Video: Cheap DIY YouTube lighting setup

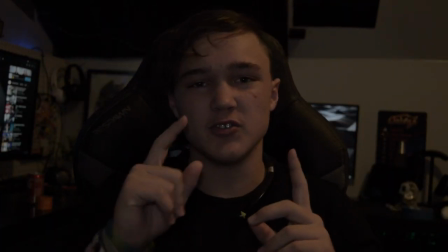(0:00)
What is going on guys, WillMixRandomVideos back in another video, and today I'm going to be showing y'all how you can turn this, that's like not very good image, into this.
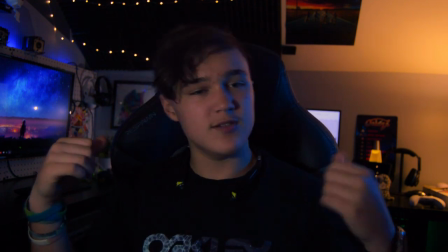(0:10)
Yeah, this is the lighting setup, fully assembled.
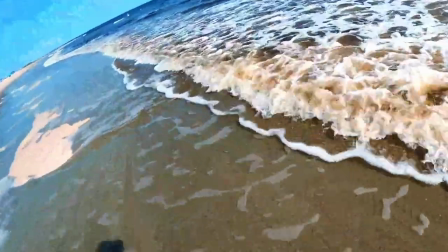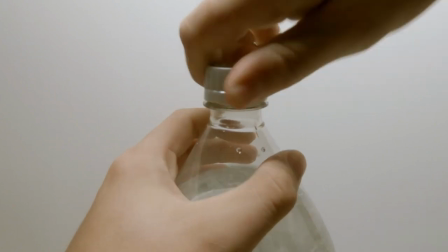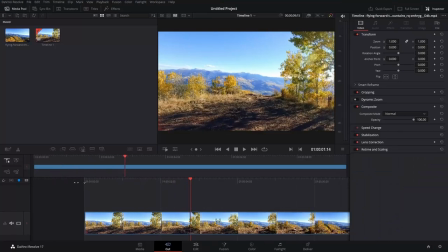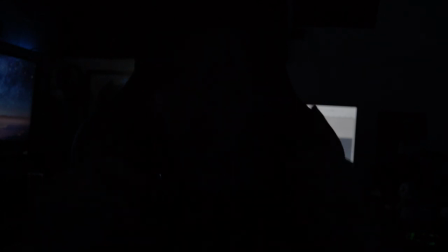(0:29)
Alright, so you can probably barely see me right now, but the first thing I did was I turned off the main overhead light and I turned off the light that was on top of my camera. So I'm going to just start as a blank slate. I do have my RGB lights on basically because I'm too lazy to turn them off.
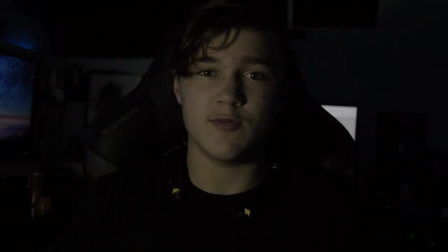(0:43)
So the first thing I'm going to do is I'm going to turn on this light, which the light I'm using, I also connected a microphone to my computer and I'm going to sync up the audio until I get a microphone for the camera.
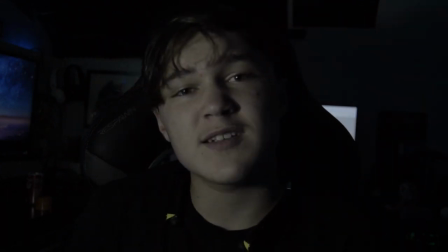(0:56)
But I turned on this DeWalt 20V Max light and let's see,
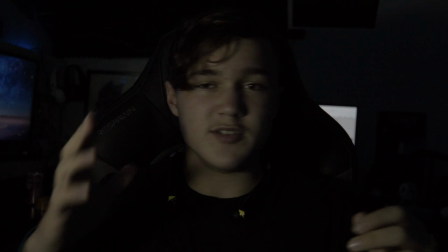(1:05)
oh you probably can't. so I turned on that and instantly that's lighting my face good so now I'm gonna turn on on
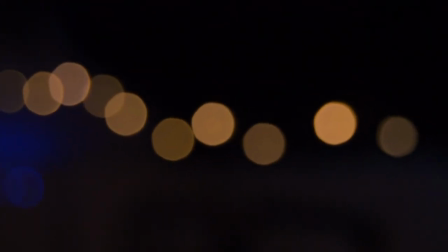(1:13)
another verse I'm gonna turn on some lights to create a bokeh effect I think that's the right word bokeh
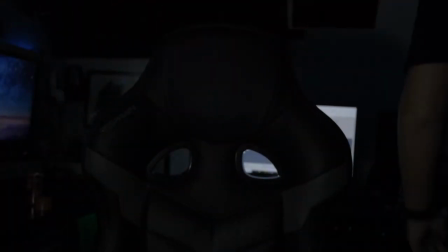(1:21)
um all
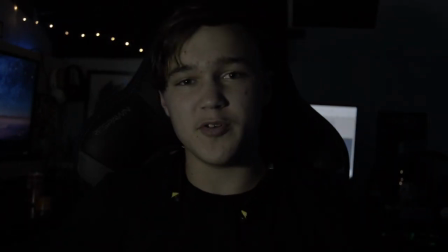(1:31)
right so now if I'm properly in focus those should look really good
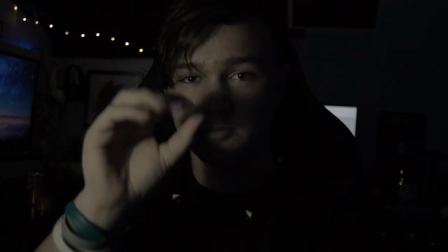(1:35)
and like they should be sort of like
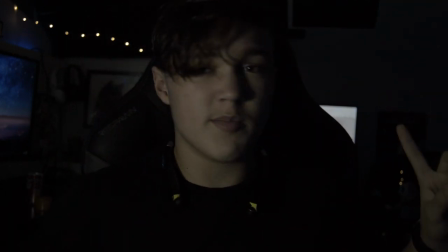(1:40)
lit up little bit and then so now the next thing we're gonna do is we're gonna turn on my lava lamp to add in a bit more color all
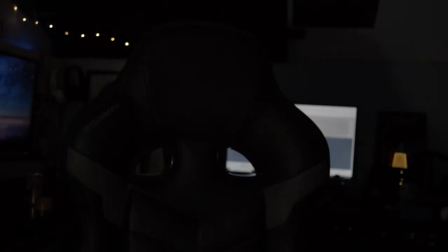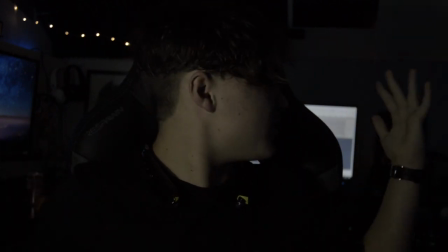(1:56)
right so now that I did that the scenes are already coming together but I have a big shadow back there you may be able to see it I don't know I
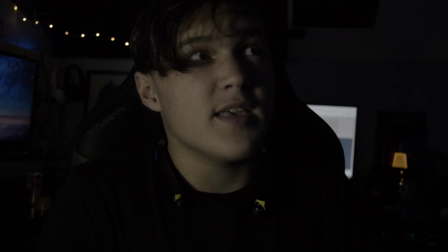(2:05)
can't actually see it because I don't have an external camera monitor I don't know why I struggled so much saying camera.
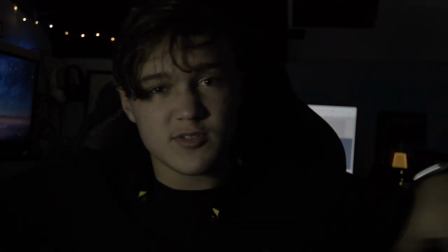(2:13)
So I'm going to turn on this lamp, sort of out of frame a little bit.
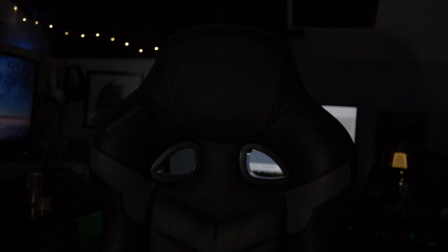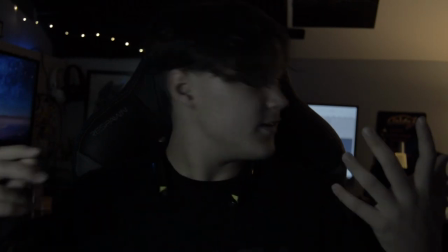(2:22)
Now that's casting a nice glow. And so it looks pretty good, I'd say at least.
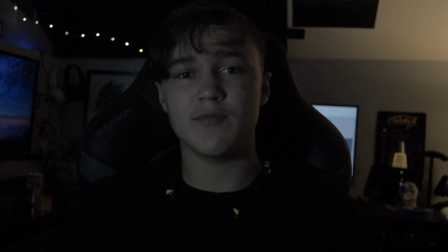(2:28)
I'm also going to add a rim light, which I don't have currently set up right now, so I'm going to set that up real quick.
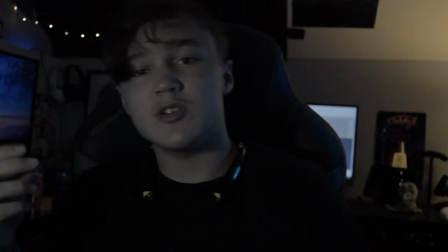(2:35)
It's about done, except back there, in my opinion, is looking a little bit dark so I'm gonna find a solution for that real quick and
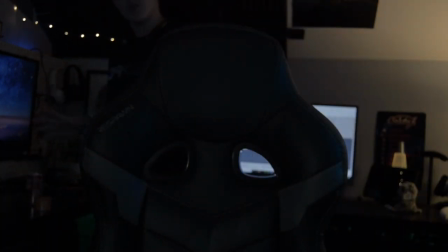(2:43)
yeah and also I need to clean up this area back here all